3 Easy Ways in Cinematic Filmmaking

Let's dive straight into it. Here are the 3 ways to make your films more cinematic. First up is camera movement.
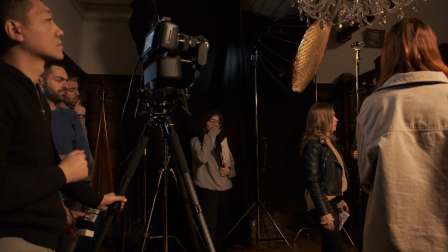(0:07)
Now, I'm actually not a big fan of tripods, even though I know there are some scenes are necessary to be static.
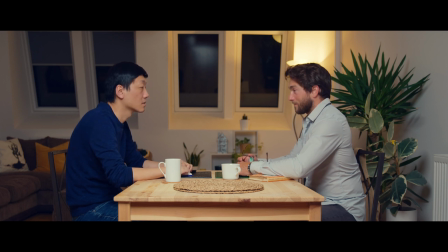(0:14)
For example, when there's a serious conversation between two people having a dialogue, or when there is something you want the audience to focus on.
Your name.
Is uh
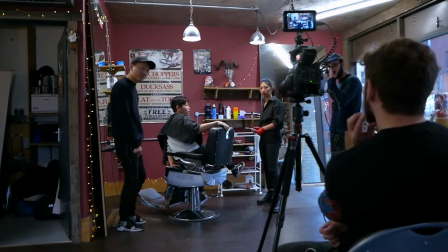(0:29)
your What I've also realized is that when you're a beginner filmmaker, you always tend to have very static shots in your films.
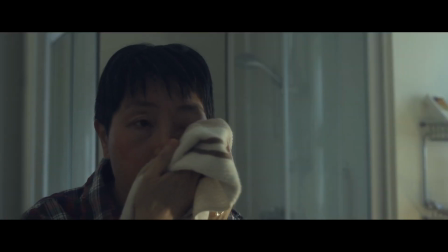(0:36)
I don't know why, maybe it's what you can afford and what's easier to do. And that's when often people ask me, how do I make my films more cinematic?
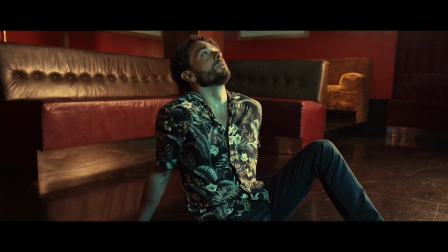(0:45)
Usually, most of the time, I like to use a camera slider, which helps to draw your attention from point A to point B. For example,
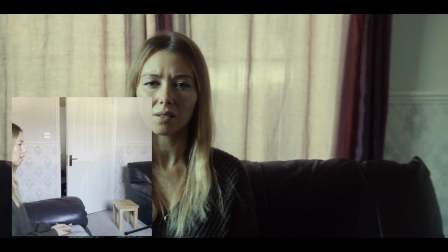(0:53)
in my short film My Dead Husband, in this scene where two people are having a dialogue,
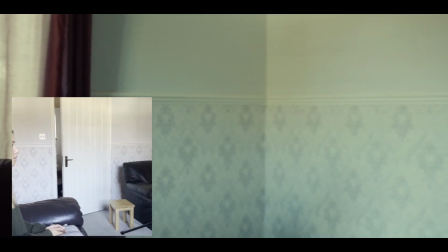(0:58)
you could set the camera just pointing static at each character while they talk,
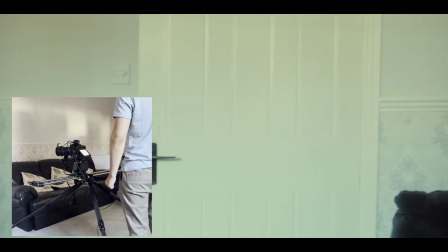(1:03)
but by using a slider to move from the first character to the second character creates that mystery,
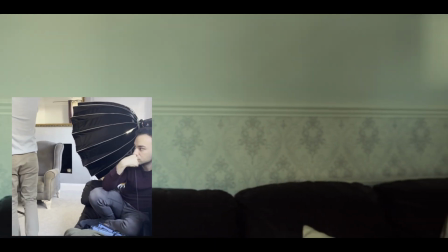(1:10)
also that sense of cinematic movement.
I like to visualize the person I'm talking to.
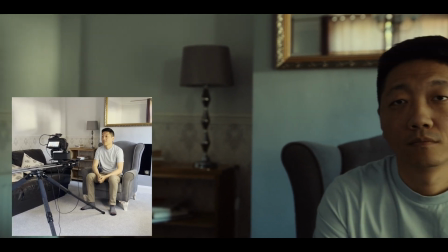(1:18) of course East Asian, average build.
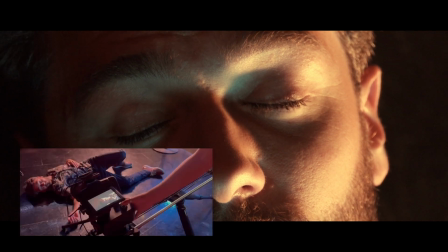(1:24)
Another good example of using the slider is in my short film Psychosis,
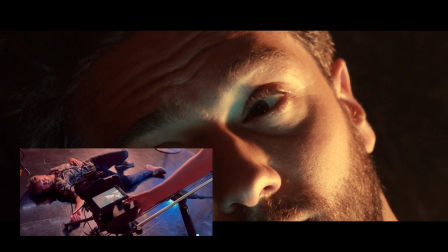(1:29)
where the main character wakes up from the floor and he sits up.
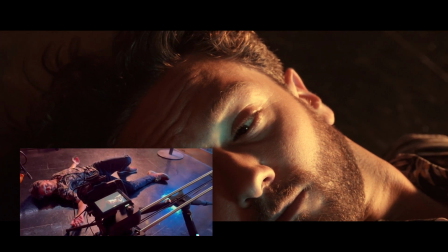(1:33)
To achieve this shot, the initial few seconds were digitally zoomed in and then rotating the video clip.
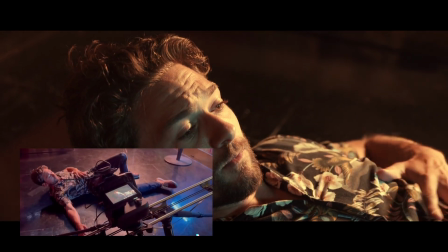(1:40)
And then after that, that's where the slider takes over, slides up from the ramp to his sitting position.
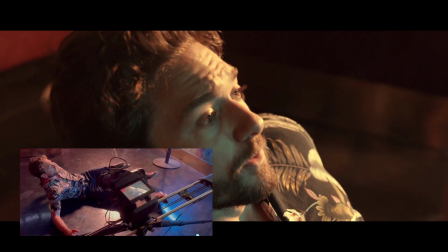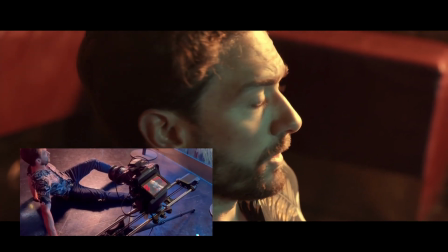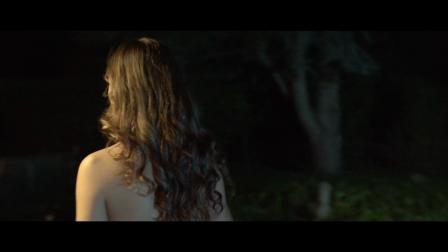(2:00) Hello, Mark.
Of course, if you want more flexibility, you should use a gimbal. And recently, I've changed my whole setup based around the gimbal,
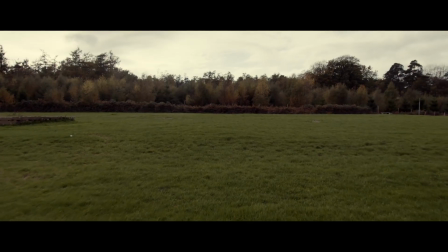(2:08)
where the lens are able to do autofocus through the LiDAR system so that I can use the gimbal anywhere, be versatile with it,
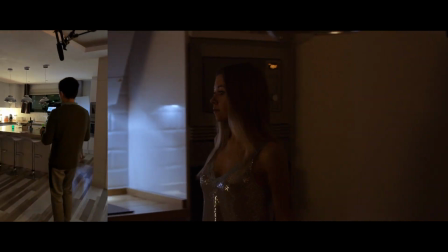(2:17)
running, chasing. One obvious gimbal movement that I really like is tracking the character,
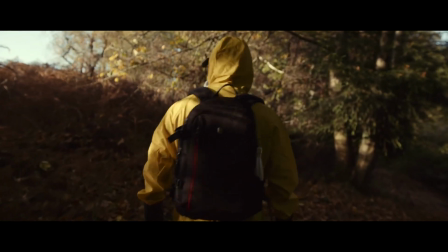(2:23)
whether they're moving through space, behind them, in front of them, or even going around them.
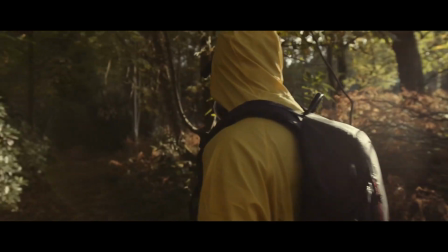(2:30)
It just gives you that more immersive feel, taking the audience on a journey with that character.
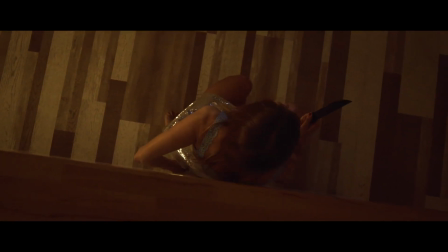(2:36)
But don't forget that just like anything in filmmaking, any camera movement has to serve the story.
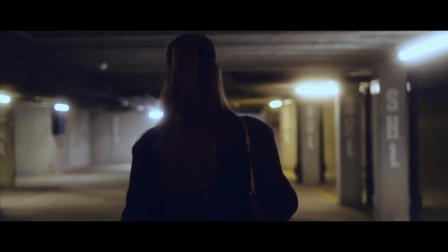(2:42)
Don't just have a camera movement as a gimmick or something that looks cool.
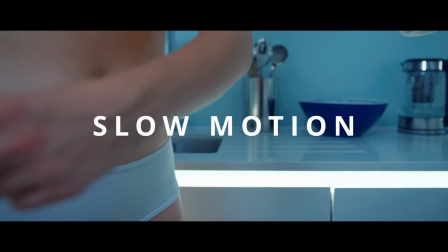(2:46)
Next up is slow motion.
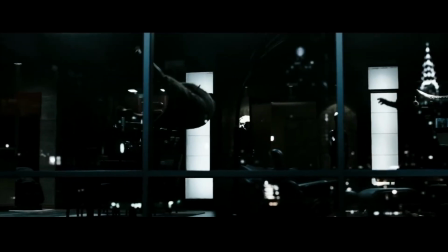(2:52)
When you think of epic, larger than life, or even some of the most emotionally powerful scenes in cinema,
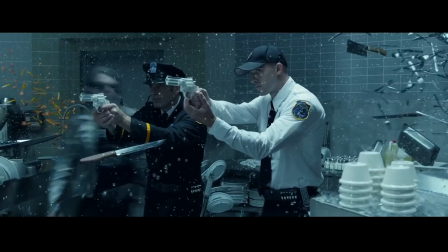(2:58)
chances are a good number of them have utilized slow motion. Why?
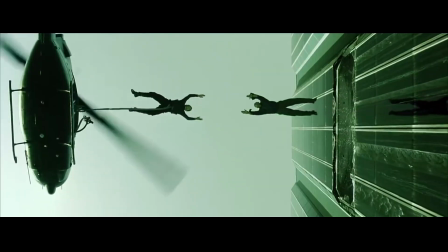(3:03)
Because it's an extraordinary tool for enhancing the emotional intensity and visual aesthetics of a scene.
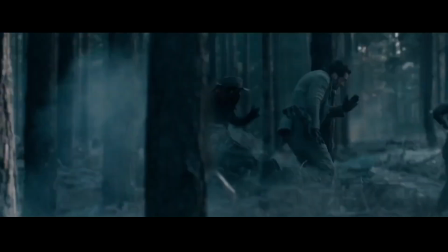(3:09)
It can turn an ordinary moment into something extraordinary, and that's what cinematic filmmaking is all about.
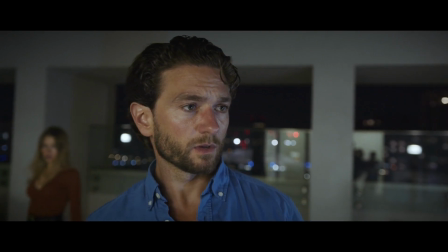(3:16)
Majority of slow motion are used during action scenes. For example, in this short film I made called Night Rulers,
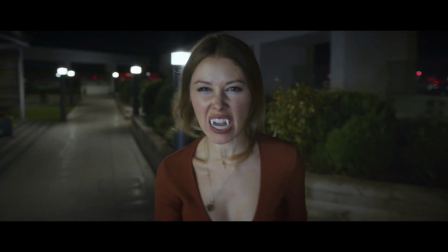(3:22)
I wanted to show the running of this vampire character at slower speed because normally vampires run really fast.
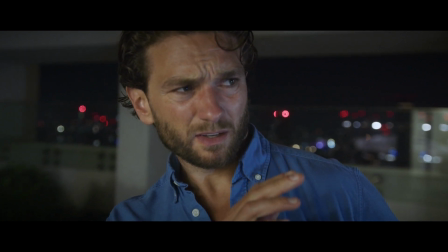(3:28)
But also I used the slow motion scene on this character to show his reaction from the biting.
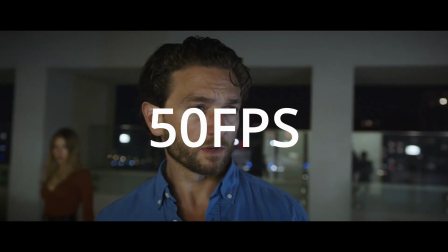(3:35)
Believe it or not, these shots actually were shot at 50 frames per second, and then it was digitally slowed down even more on the editing software.
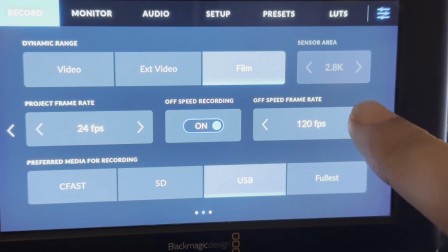(3:43)
The reason is that when you shoot a high frame rate, you have to increase the shutter speed, which requires more light.
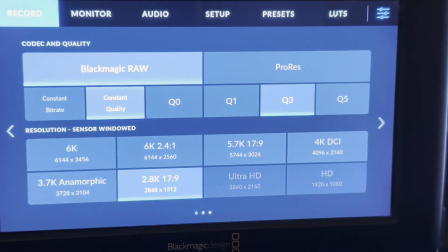(3:49)
And on top of that, normally the sensor is cropped, so you get a lower resolution.
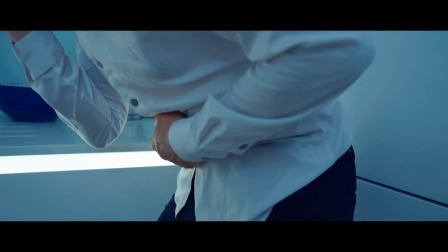(3:53)
So my advice is that if you want to keep the higher resolution but still want that super slow motion effect,
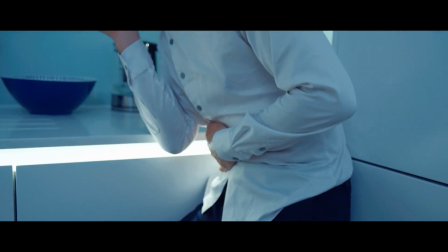(3:59)
then shoot it as high as you can at normally 60 or 50 frames per second.